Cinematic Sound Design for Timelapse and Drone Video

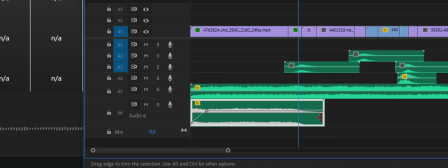[3:59]
This enables a natural fade out and natural transition from one scene
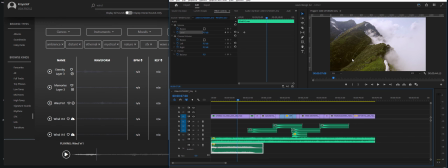[4:05]
where we want to highlight the space and the feeling of landscape onto another scene where we've got a close look to this wheat grass and a sunset.
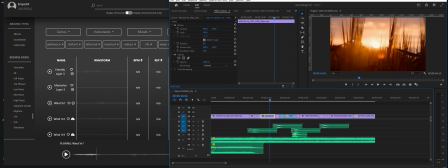[4:21]
We still probably want to have a little bit of wind going, but it has to be different wind because it's a different scene. So I'm going to pick another wind sound effect and I'm going to have it
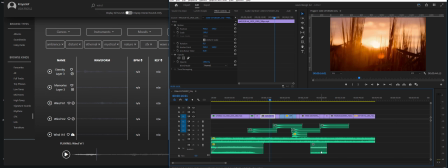[4:35]
trimmed and just keep a bit of the middle section from it and also keep it at different level. So it has to be a bit louder or a bit quieter, so it's distinguishable from the wind that we just heard in the previous scene.
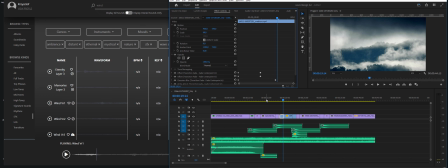[4:58]
So it's definitely a different kind of wind.
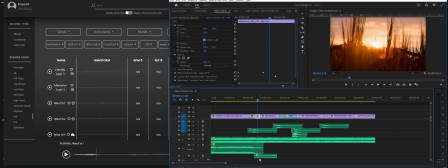[5:05]
And we also wanted to fade in the new wind as the new scene comes in.
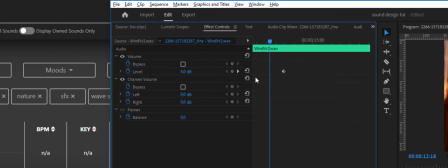[5:12]
So keyframe and another keyframe.
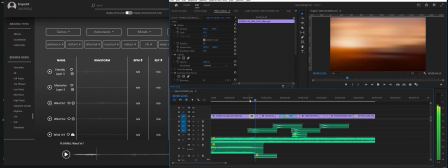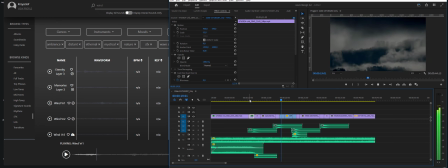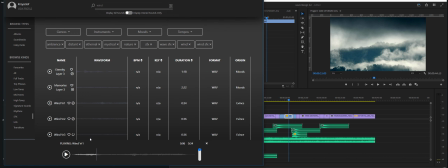[5:34]
For that scene, let's also bring a third kind of wind, a version 3 from our Do Sounds app.
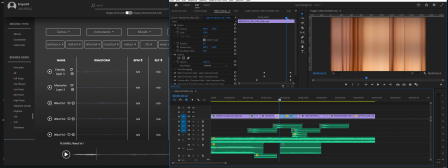[5:44]
As well, let's align the third kind of wind with a beginning of the new scene
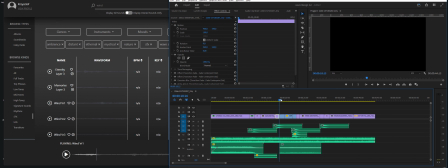[5:52]
and keyframe
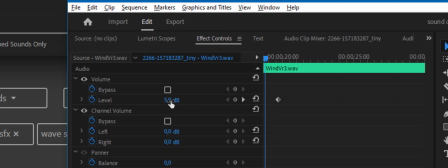[5:58]
the loudness of that wind.
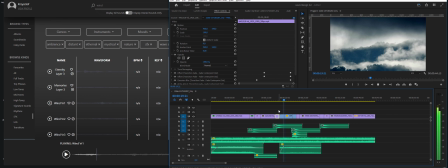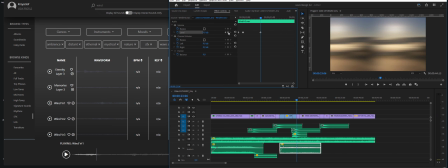[6:09]
For the next scene, I'm going to just drop the volume down of the wind. So it will give a sense of different atmosphere, but it will be still the same sound effect.
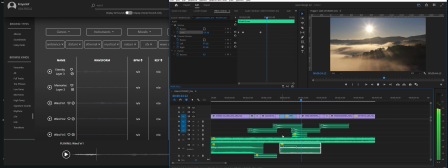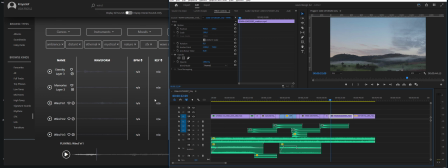[6:33]
And for this scene, I'm going to use the first wind back again, because by this time our viewer will still spot the difference and won't instantly associate this sound effect with the first scene, because they'll be just busy looking at what's going on,
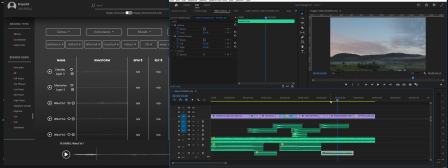[6:50]
and the sounds that we're going still to add in and layer will cover up the fact that we're using the same wind back again. So it will make sense in a minute.
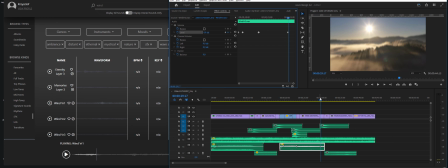[7:06]
Let's fade out the wind from the previous scene as the whoosh sound effect fades in.
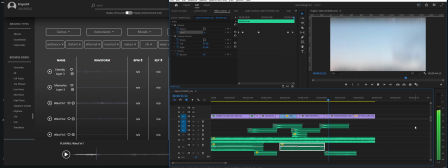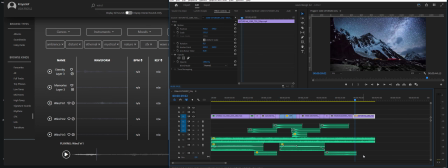[7:19]
For the night time-lapse scene, we can just keep the wind off this time.
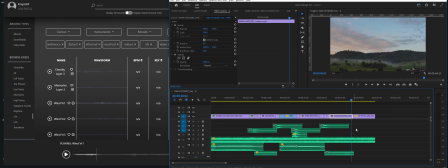[7:27]
And because there is no transition between those two scenes, I didn't add any of the whoosh sounds. Now let's layer our tonal ambience with some musical motifs and with more tonal ambience.
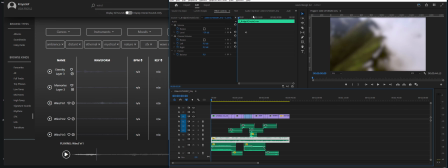[7:44]
So this file, the C bridge, comes from our low tones. So okay, this time let's look for something perhaps inspiring. That's a nice tag.